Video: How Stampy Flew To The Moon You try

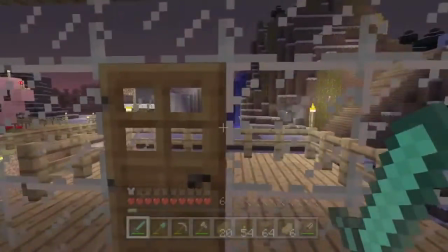It was a bit weird because Dan was in the party with me, so he could hear me,
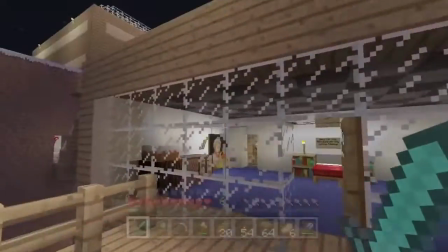and I found it a bit awkward knowing that someone was just listening to me, and I think it kind of made me muck up. But I started
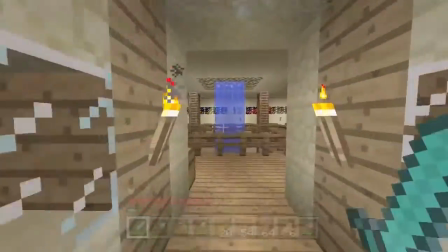again, and that was what you heard in the actual Let's Play, assuming you saw the video, which wasn't the best commentary in the world, but I kind of had a lot of things in the back of my mind,
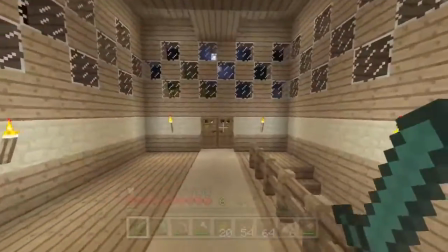so I mucked up quite a lot of my words and stuff. But yeah, I did the Let's Play as I normally would.
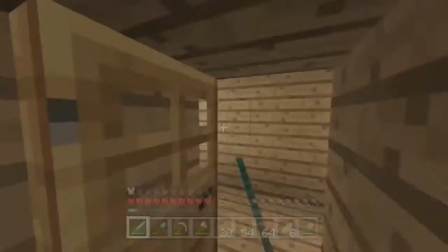I went and got a dog, I went and did the love garden, I went into the moon, I sort of made up quite a lot of things about like having to put fuel in the furnace,
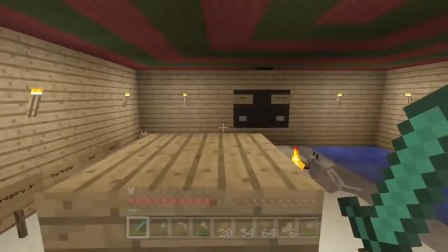which was kind of setting me up for later on for when I have to go and gather the cheese.
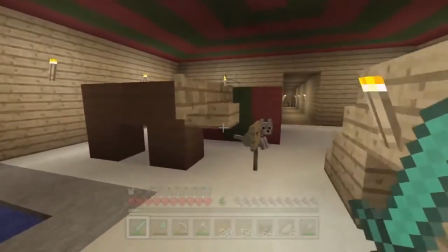And kind of all of my Let's Plays, like my last 4 or so Let's Plays, have been building up to the moon.
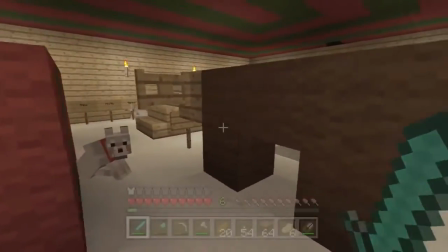The whole reason I built the rocket and I made up the thing about having to power it with food, and I built the little area at the top where the aliens could hide in,
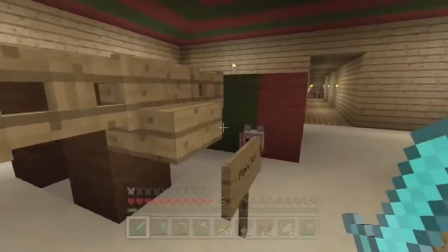like everything was building up to me doing this video going to the moon. I wasn't just building a rocket for the fun of it.
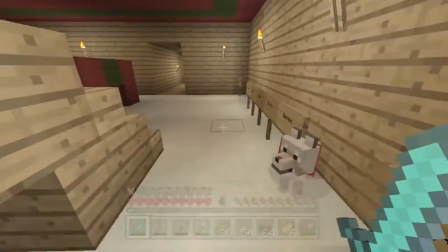So yeah, kind of the making of should incorporate all of those videos and not just that one video. But anyway,
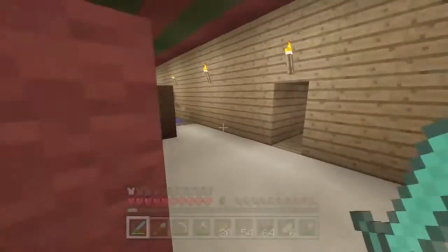the bit you all want to know about, the time when I launch.
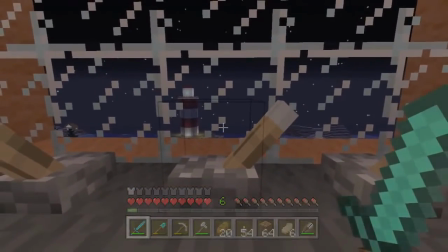So what I do is when I go up to where I'm going to launch, I stand in front of the window and I say, right, 5, 4, 3, 2, 1, and we're going to launch.
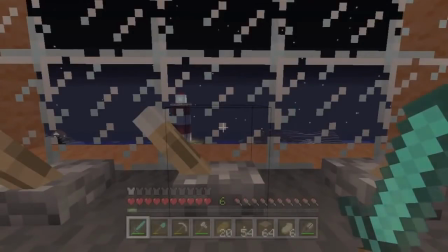And I go, woo, as if I'm actually launching, even though I'm not moving. I switch the lever and then I stay exactly still. I don't move at all. I do switch over into flying mode using host privileges. But then I immediately fly back down to the same position.
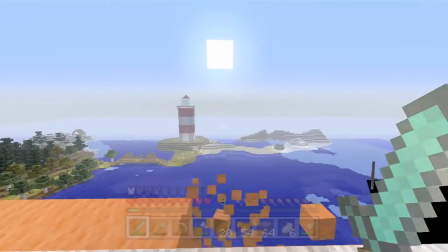And then Afro Dan, who was hiding in my mushroom farm, I believe, comes out and actually destroys the rocket ship around me.
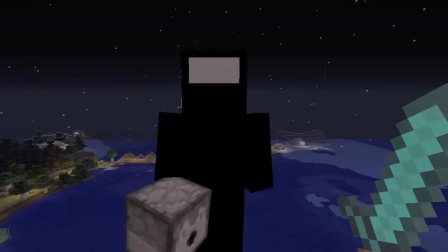He destroys everything in front of me. He destroys much of the area above me.
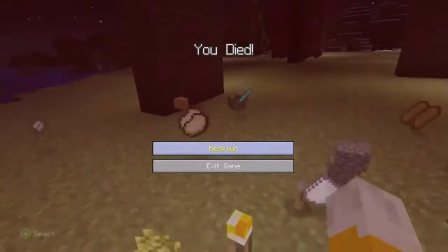You can see how much he destroyed. And he had to do this in survival while being very careful not to knock me.
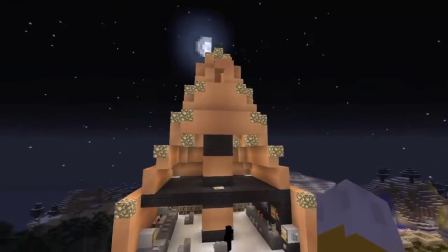So it's not as easy as you might think. And then once that was all destroyed and it got to night with the moon behind me, I just flew directly up.
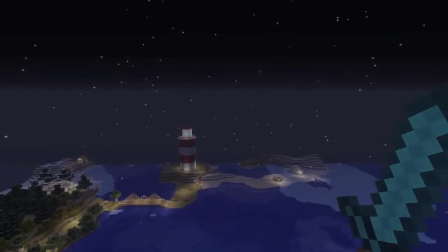So I just flew without any rocket in front of me. I just went straight up into the sky for a while and then came back down.
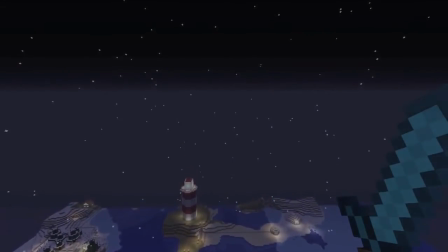And then what I did is I took a screenshot of the rocket foreground,
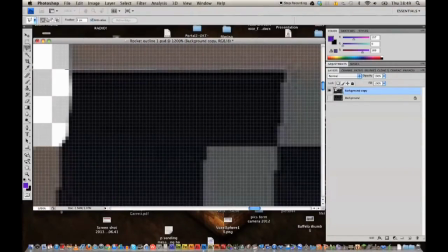like the lever and the window and stuff, and I cut out round it where the window is to where you'd see the background. And I cut that out in Photoshop, and I also had to add in the lines. Around the lever, there's sort of a black line around it, like a cube.
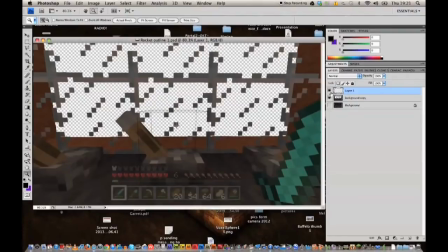I also had to add those lines back in, so it was a bit awkward trying to cut them out.
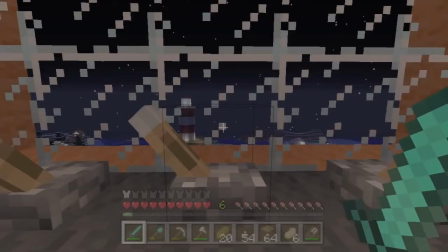And I then overlaid that image with the background cut out over the video of me flying directly up. And it didn't quite work. It almost works, but the problem is when you go to flying mode, it kind of zooms out your point of view a bit.
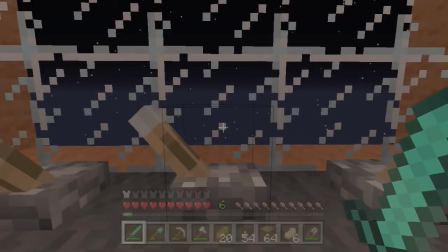It's a bit like when you have a swiftness potion, you can kind of see a wider field of view than normal. So I had to kind of zoom in some stuff and zoom out on the other video, and the whole video as a whole is slightly more zoomed in, just so I could try and line things up better.
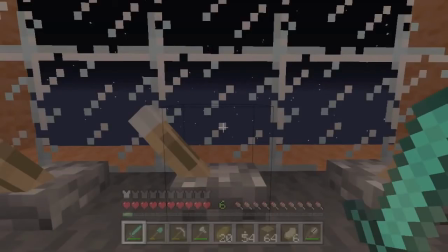But I got it as good as I could, and then I just fly directly up, and then I have the rocket over it, which kind of makes it look like I'm taking off in the rocket. And I then added in a lot of sound effects. I did the sound of an engine, I did the sound of the thruster, which is actually just brown noise with a whole load of static that I kind of edited.
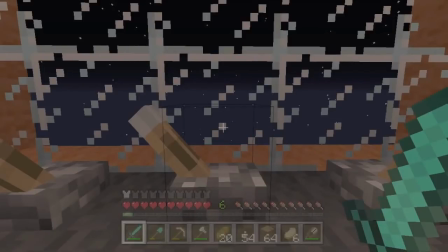And I also got some music, which I actually bought, some royalty-free music from a website called Jewel Beat, and all of that kind of just added it all together to add a bit more of a spacey and probably a bit more of a dramatic feel as I take off. But the difficult bit was then landing on the moon,
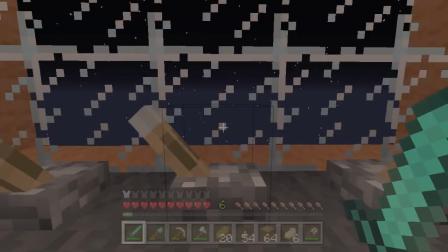because at the moment I was kind of just flying in the sky and I needed a way to get from the sky above my lovely world down onto the moon.
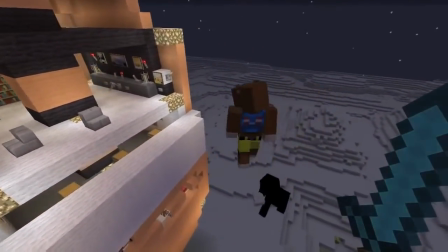And so the way I did that is, as you know, I built the rocket the same on the moon. I loaded up that world in creative.
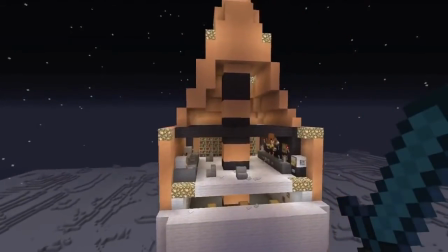I destroyed everything in front of me exactly the same as Dan did in the first world, and I had Lee helping me with this as well.
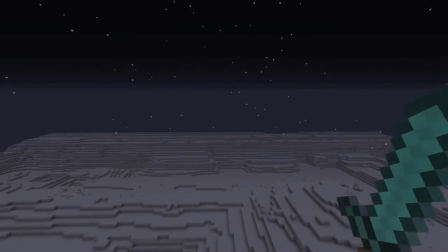And I then went up into the I then stood in the exact same place, lining myself up on the window as to how I was in my lovely world.
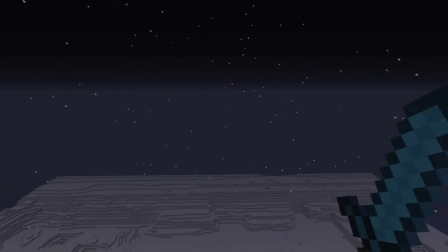I flew directly up in the air and then directly back down, and then I faded from one video to the other while I was in midair.
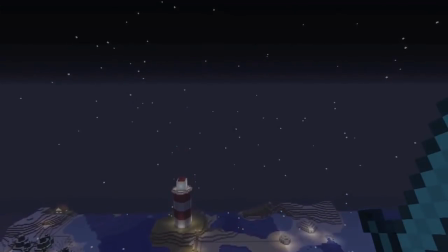So that way you can kind of see, but not really. It kind of just looks like the stars are twinkling as they fade from one to the other. And so that's the transition point from when I've got to my lovely world to the moon.
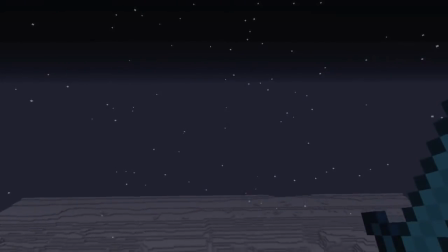I then fly directly down and just stand still. But the problem is, of course, everything in front of me is still all destroyed and mucked up.
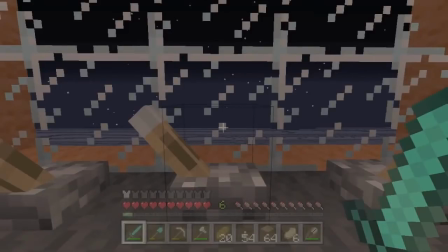So I have to overlay that same image in front of me. And then I kind of just turn a bit.
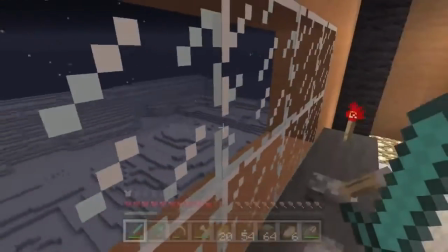And as I turn, I use that as the cutting point to go back to the gameplay of me on the moon.
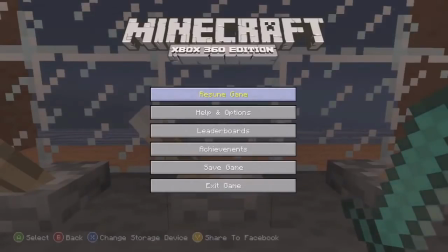Because I ended the game and had to load it back up again, this time in survival,
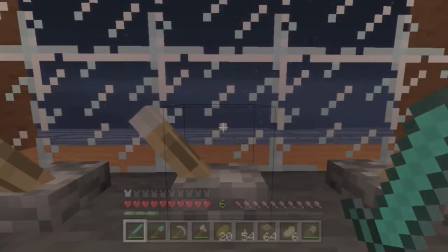try and line up my head in the exact same place, and then start the Let's Play as I normally would,
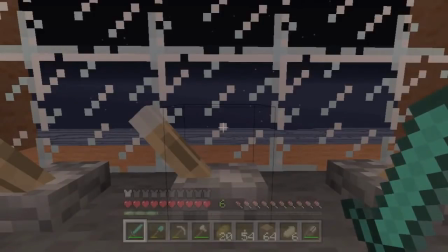kind of just carrying on as if nothing's happened. And then I can sort of turn around and go round on the rocket. And hopefully that makes sense. Hopefully what you're seeing on screen will display better what it is that I actually did rather than what I'm saying. Because I think I made it sound more confusing than it was. And it was relatively confusing. And it worked almost.
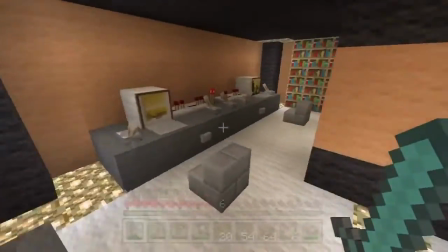It almost looked perfect. But there's a few things that were sort of out of my control. The way the POV changes.
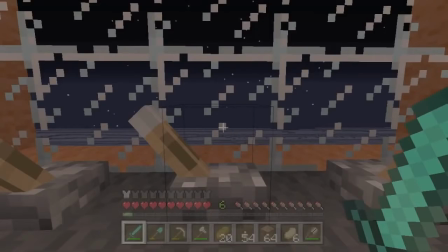Also some of the textures on the lever and like the wall in front of me kind of looked a bit different,
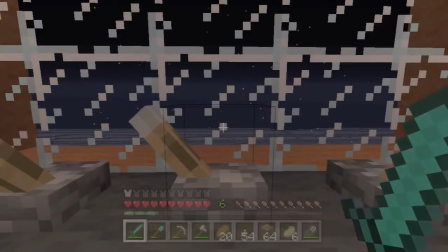and I sort of altered the contrast and stuff and tried to level it out as much as I could. But if you go back and watch really carefully, you can see where it is that I cut.
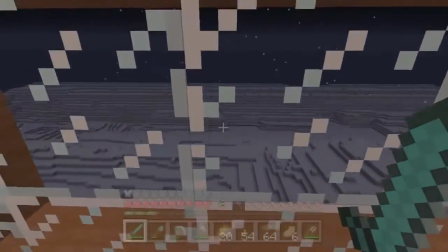Also, the sword I was holding was actually enchanted,
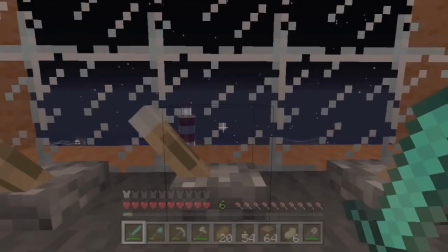and because it's just a picture overlay, I couldn't actually get the same effect of it being enchanted, which mucked it up. But apart from that, it did kind of look like I landed on the moon.
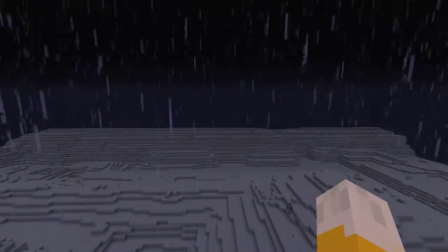And so what I did is I played back my original commentary and then just carried on speaking from it as if like I hadn't stopped speaking. That way you can't really tell that I've stopped recording my voice and started it again. And once again, things didn't go quite so smoothly when I started my commentary.
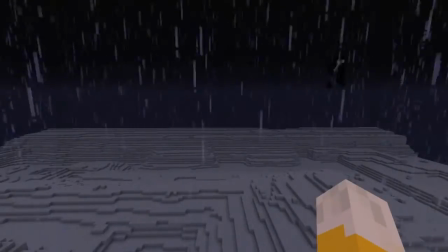There was a whole big build-up. We were waiting for ages for us to start. We had to wait for it so it was just becoming night.
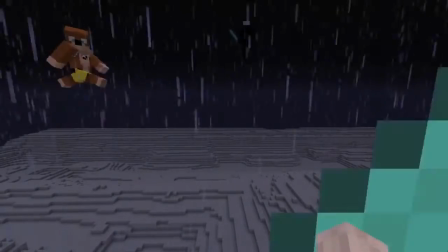And the second it was about to become night, it started raining. and we're like, oh no,
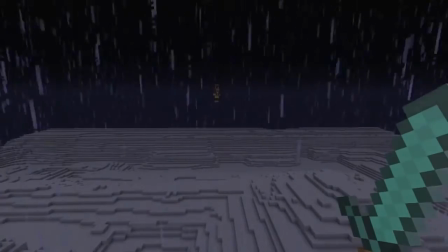we had to wait for it to stop raining, wait a whole nother day, and then the second it was about to be night again,
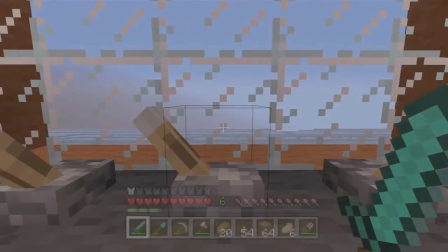I started my commentary, and this happened.
Have you been spending a week pretending to be an alien just to get into character, like while serving petrol?
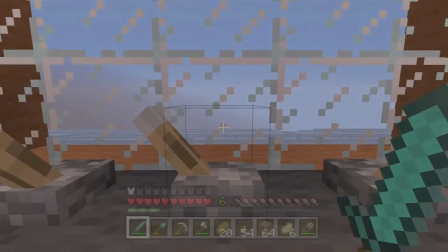Don't understand. Beep, beep, beep, boop, beep, boop, boop. Okay.
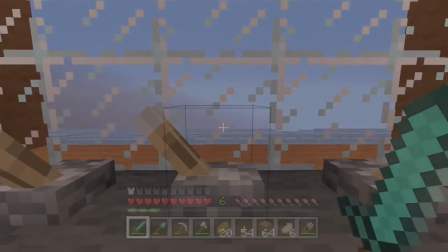Do that anyway. Bye. Hello, this is Stampy Longnose.
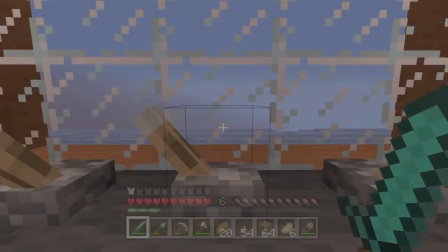Welcome to my rocket ship.
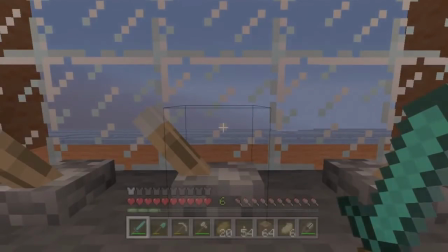Okay, well I was going to use this bit for the making of.
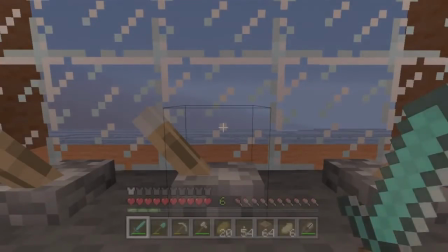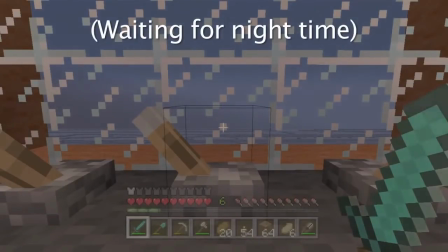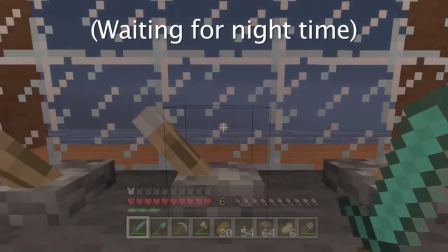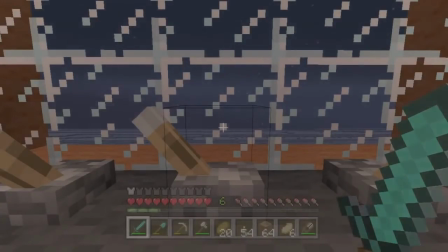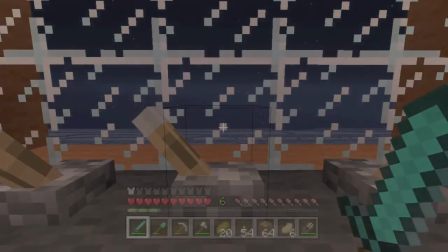Woo!
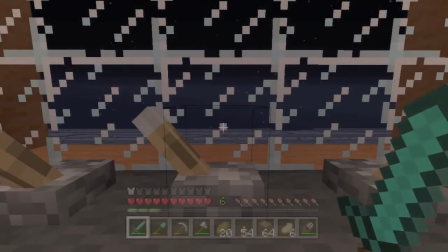Stay muted, stay muted. And of...
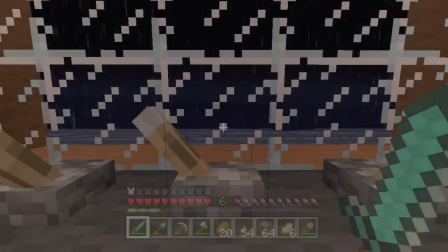Oh no! What the hell? What the hell? Oh my god. The second I started to speak. 2 nights in a row.
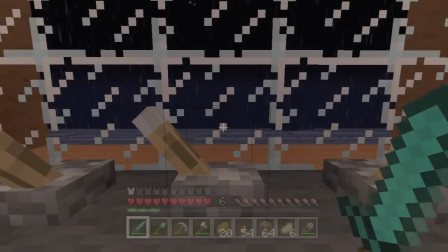As you heard, we all found it quite funny at the time, but about a minute later we realised we'd have to wait for a whole entire night and whole entire day for it to stop raining again,
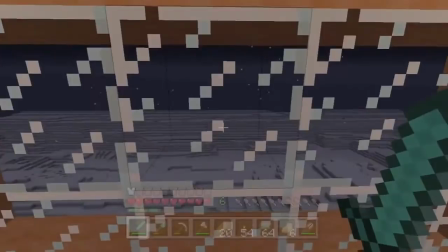and it was a bit annoying. But luckily, the day after didn't rain, and I did the Let's Play okay, and it was usable, but it wasn't perfect.
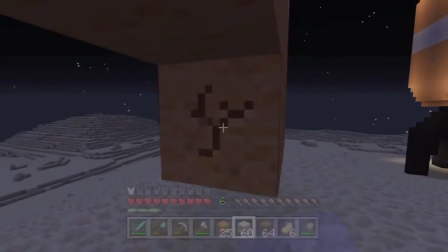Like the first take, there's a few problems. I think I took too long building the flag. I kind of mucked up building it.
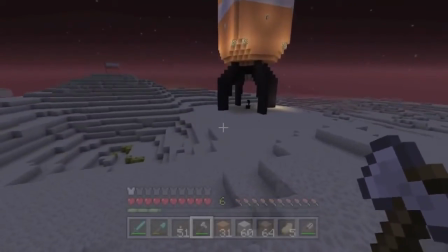And also it became day, which sort of ruined the whole illusion of being on the moon.
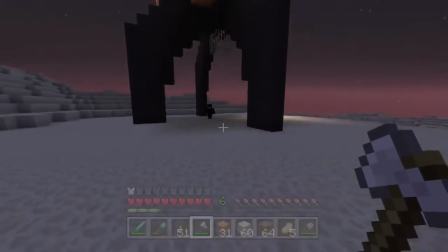It really needed to be night so you can see all the stars and like the dark sky above you.
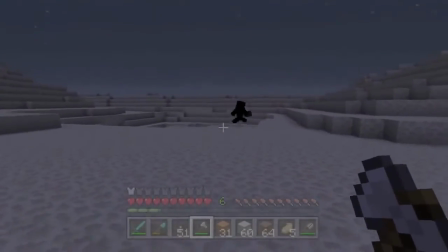I kind of made up a reason as to why I could see another moon.
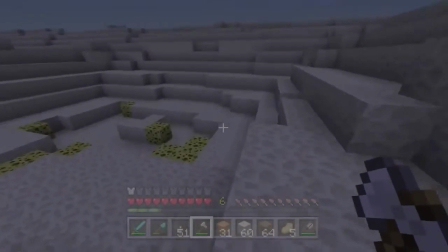I pretended that was me seeing my lovely world, but I kind of said it with a bit of a nudge and a wink to sort of say, yeah, that is obviously the moon.
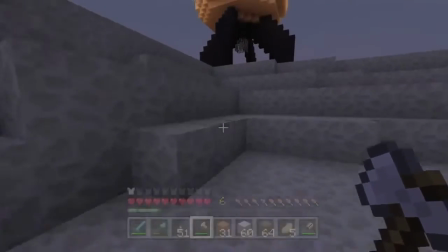And also when I tried to get back to the spaceship, you could also see Dan, who was one of the aliens,
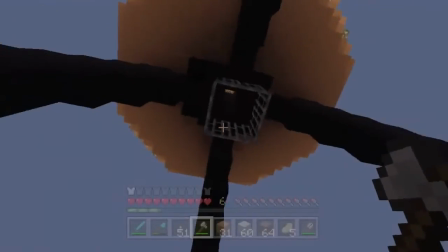sort of trying to pile his way up onto the spaceship, and it kind of worked, but I don't think I blagged it that well, so we did do it another time.